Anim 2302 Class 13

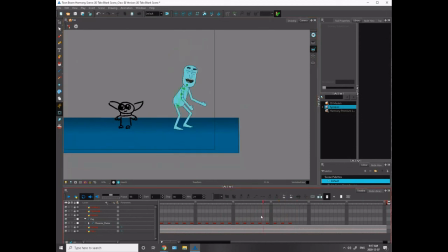3803s
Did that work? Let's find out. It's maybe too subtle. Maybe been too subtle.
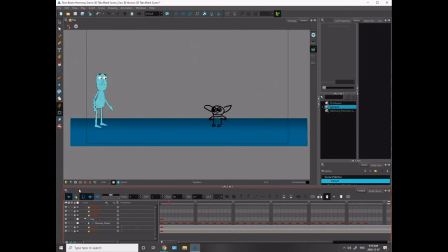3817s
You can see it on the rightmost arm. I think the leftmost arm didn't work too well. I can probably do better. Yeah, I can do better on that one. So I'm just trying to get a bit of secondary to soften this up part.
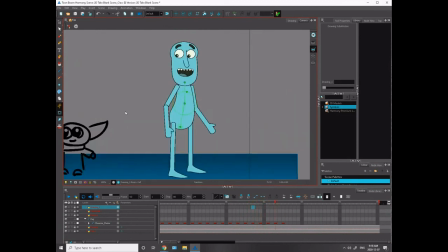3835s
Usually when you have this big kind of dramatic stand up and then a soft settle, if I can get a bit of secondary in his arms, so the body comes up and then the arms follow, it'll feel just a bit softer.
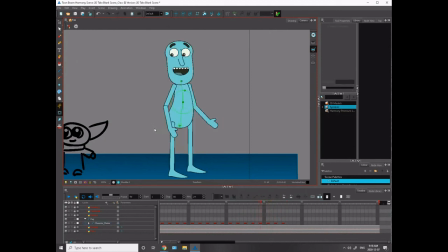3853s
And that's what I'm going for. I know I've talked to you guys a bunch about settles and how they can really soften your animation and make it look a bit better. And it's just a little bit of simple tweaking at the end. That's mainly what I'm going for here.
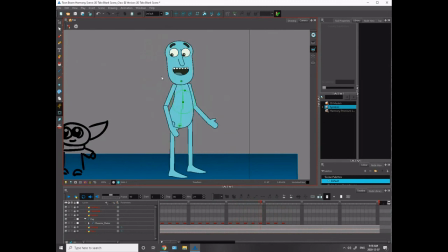3870s
Okay. I also have him coming down, and he's popping into these open eyes here. 1, 2, 3. I think we should start to see them open here. Maybe even earlier.
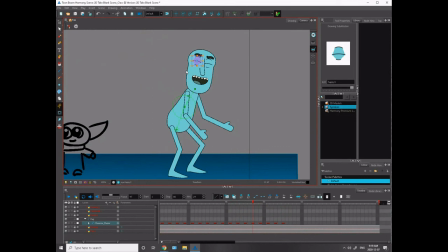3886s
Is down, and then here they should definitely be opening. Now I gotta spend some time going through these, make sure I got all this working out. All right,
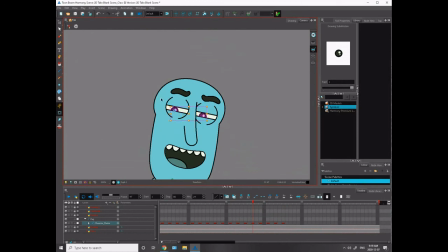3903s
Let's move the eyes over to where they're going to be. He's staring at Yoda. As they pop up, they're going to transition into the eyes that I want them to be in. He's happy and proud of himself.
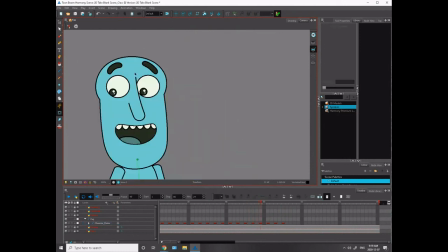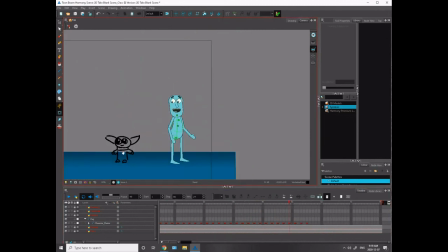3927s
Okay. All right, so let's get a mid pose here. Maybe I'll actually have his eyes closing here.
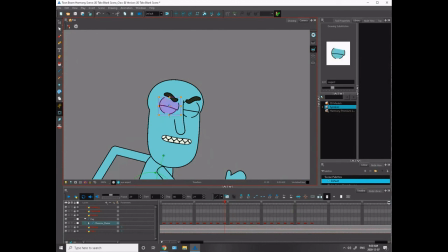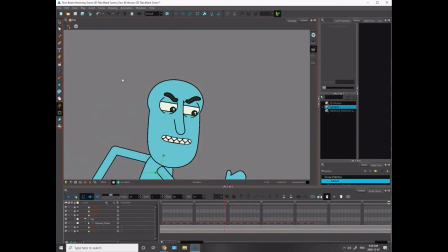3953s
When they're closing, you want them to close. You're seeing a little bit of the lid when they're closing. And then they close, you have a fully closed lid. And then when they're open, you have the mostly closed one to open.
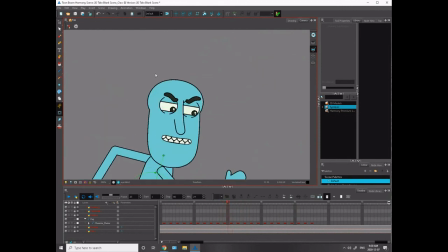3973s
You know what? That's not good. Because that means that they're only shut for 2 frames. I want them shut for longer. So let's go back to how it was before. And here, I'll have them start to transition here.
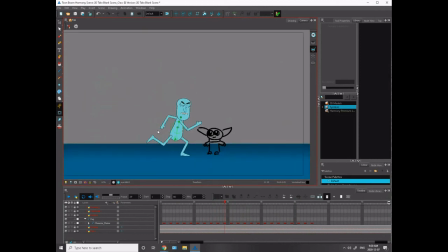Boom. And then they're opening, wide open, shut, and open. Okay. Then we got bis secondary at the end there.
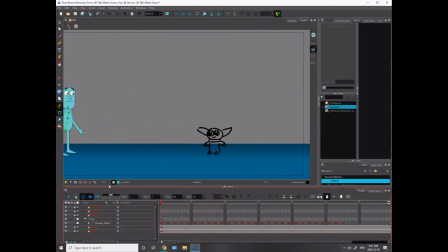4015s
The feet okay. The feet look like they're good. So I'm just double checking, making sure things are working.
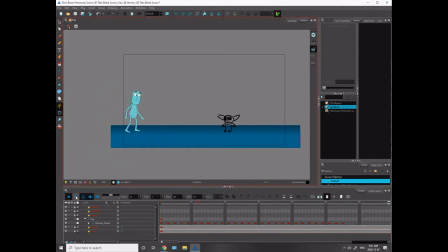4021s
Okay. So I think that's working pretty well. Boop. So that's the final. Okay. So I'll post this on DC Connect, and you guys can watch it, and I'll post it on my YouTube channel as well,
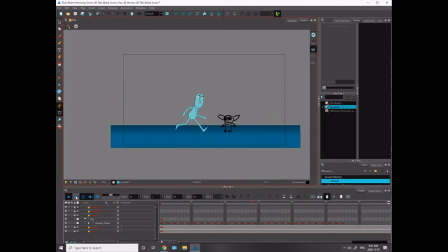4038s
so you guys can go back and watch it and make sure that you guys are keying everything out.